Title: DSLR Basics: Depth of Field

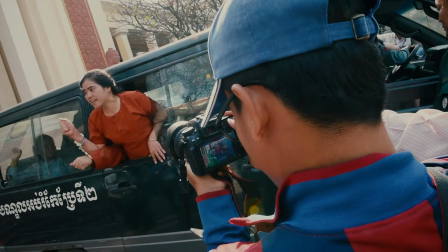DSLR cameras are a popular tool for video activists because of their high image quality and their ability to manipulate depth of field.
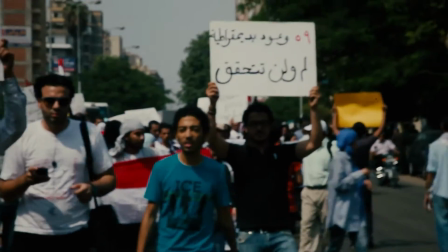A common challenge is using the most appropriate depth of field for your filming situation.
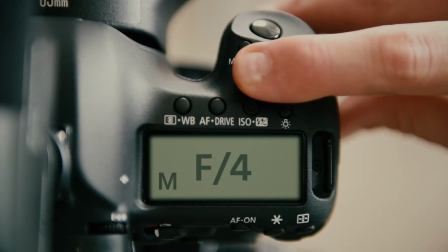This video will explain depth of field and how you can control it to optimize your video.
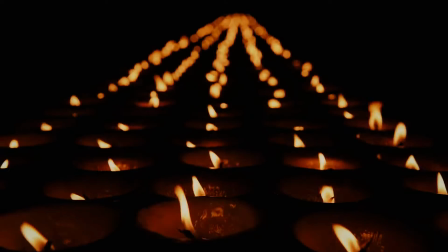Depth of field is a term used to describe the area of your image that appears in focus.
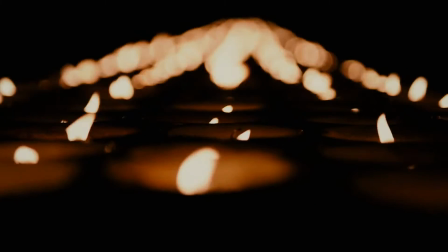With DSLR cameras, you can manipulate the focus or sharpness of various planes of the visual image for different effect.
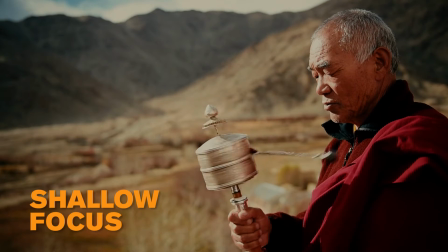Shallow focus means that you have a small depth of field and only a part of the image looks sharp.
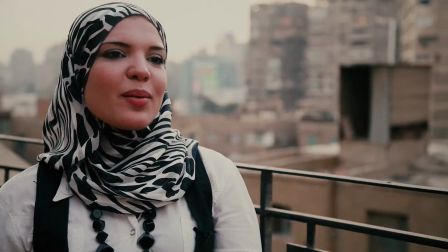A shallow focus is often used for interviews to separate the interviewee from the background and make the picture look more dynamic.
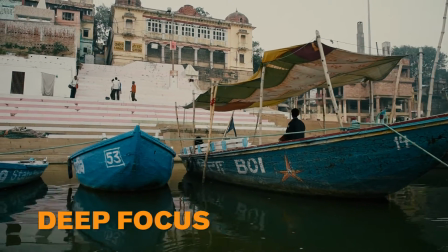Deep focus means that you have a large depth of field and more of your image looks sharp.
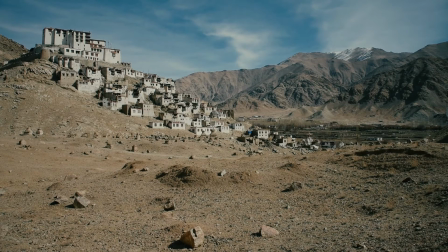Deep focus is often utilized for landscape shots so that both foreground and background are clear.
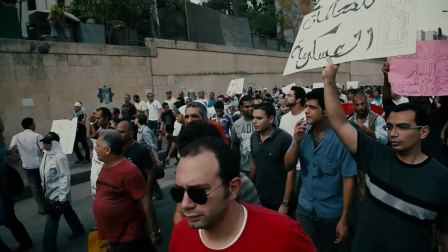Deep focus can be useful for filming live events such as protests because you capture a wider range of what's happening.
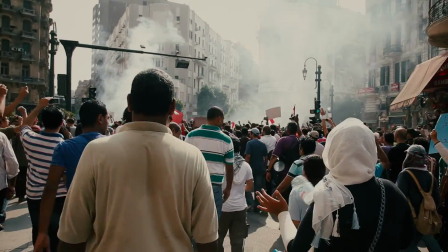It also ensures that everything stays in focus while you move around.
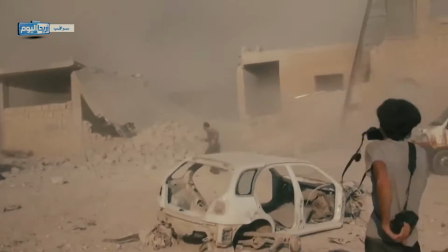Deep focus is also important when filming for evidentiary purposes, to capture as much detail as possible.
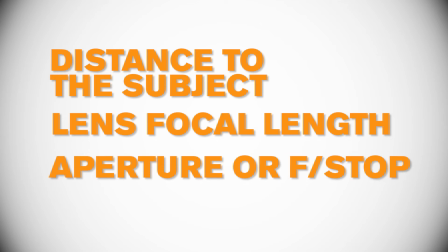Let's look at three main factors that will allow you to better control your camera's depth of field.
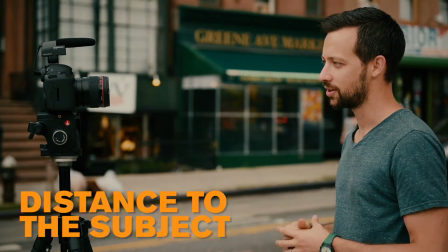With a fixed lens, the closer the camera is to the main subject, the shallower the focus.
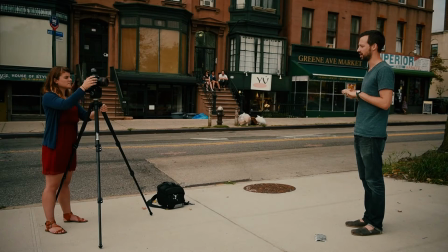The further the camera is to the main subject, the deeper the focus.
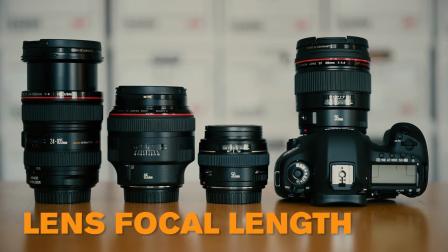The type of lens that you're using will also have an effect on your camera's depth of field.
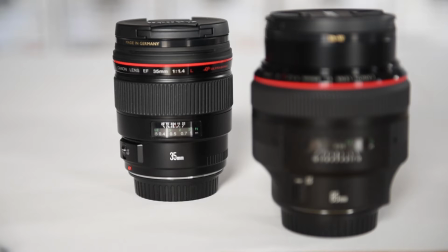Wide angle lenses will have more depth of field than telephoto lenses.
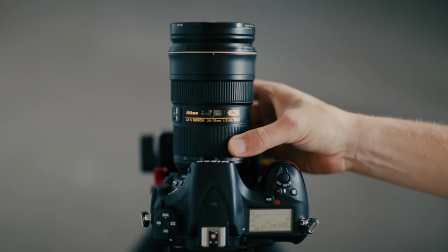If for example you're using a 24 to 70 millimeter zoom lens,
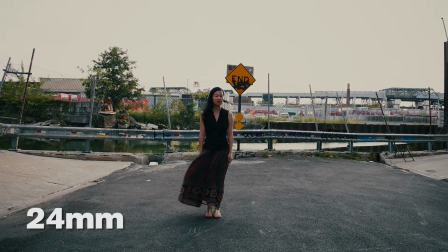filming at 24 millimeter will provide a deeper depth of field than if you were to film at 70 millimeters.
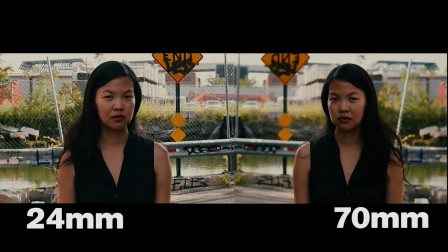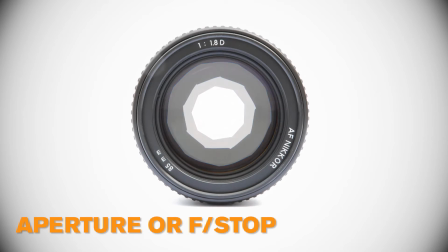Finally, your camera's aperture or f-stop setting is an easy way to control depth of field.
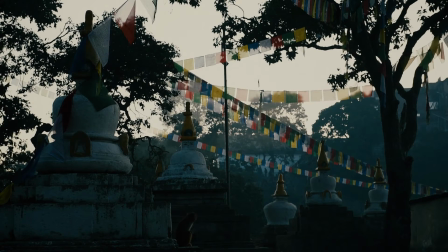This setting controls the amount of light your camera's iris or aperture allows to reach your camera sensor.
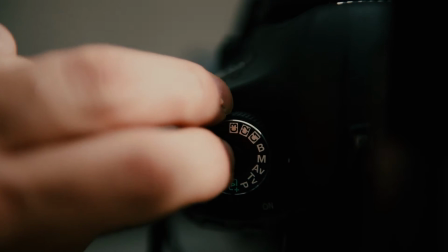Most ESLR cameras will have a manual function that allows you to control your camera's f-stop while filming.
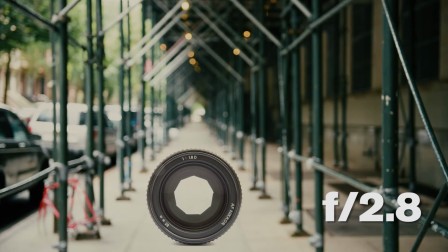The lower the f-stop number, the more the aperture will be open, giving you a more shallow focus.
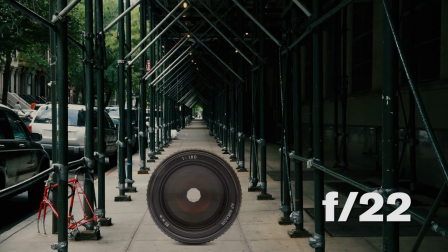With a higher f-stop number, the aperture will be more closed, giving you a deeper focus.
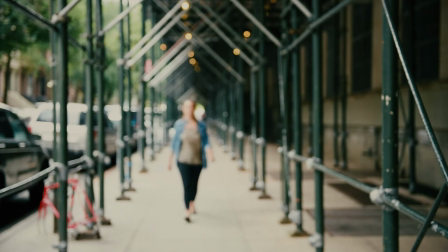Let's look at a simple action of a woman walking into the frame to show the effect f-stop has on your image.
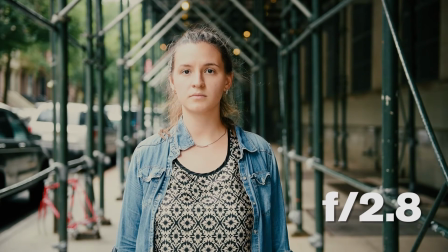We'll start at a low f-stop of f2.8. Notice how there is a limited amount of space where she appears in focus.
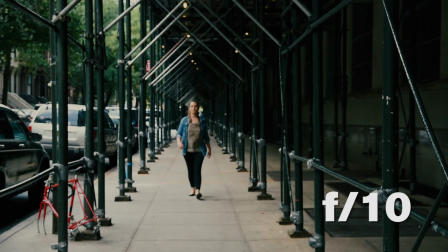Watch how, as we increase the f-stop, the more space there is where she appears in focus.
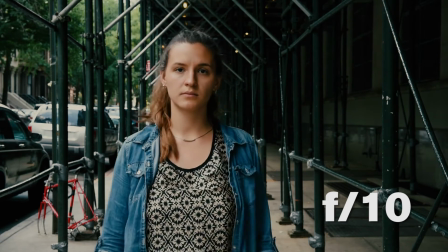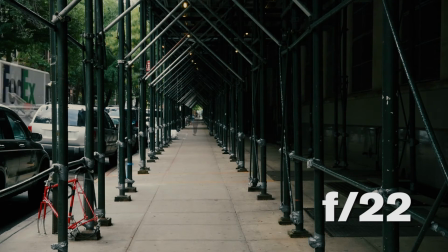By f22, just about everything seems in focus, even with her very far in the background.
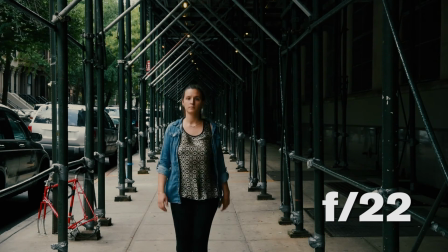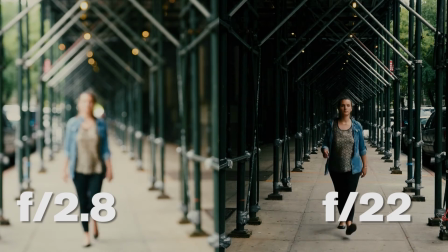You'll see a dramatic difference between f2.8 on the left and f22 on the right.
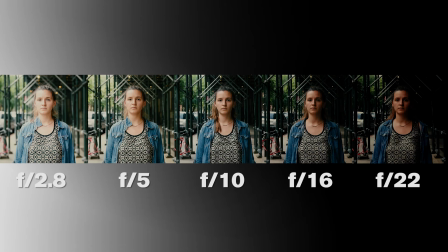Notice that as we increase the f-stop, the darker the image appears. The lower your f-stop is, the more light enters the camera. And the higher the f-stop, the less amount of light.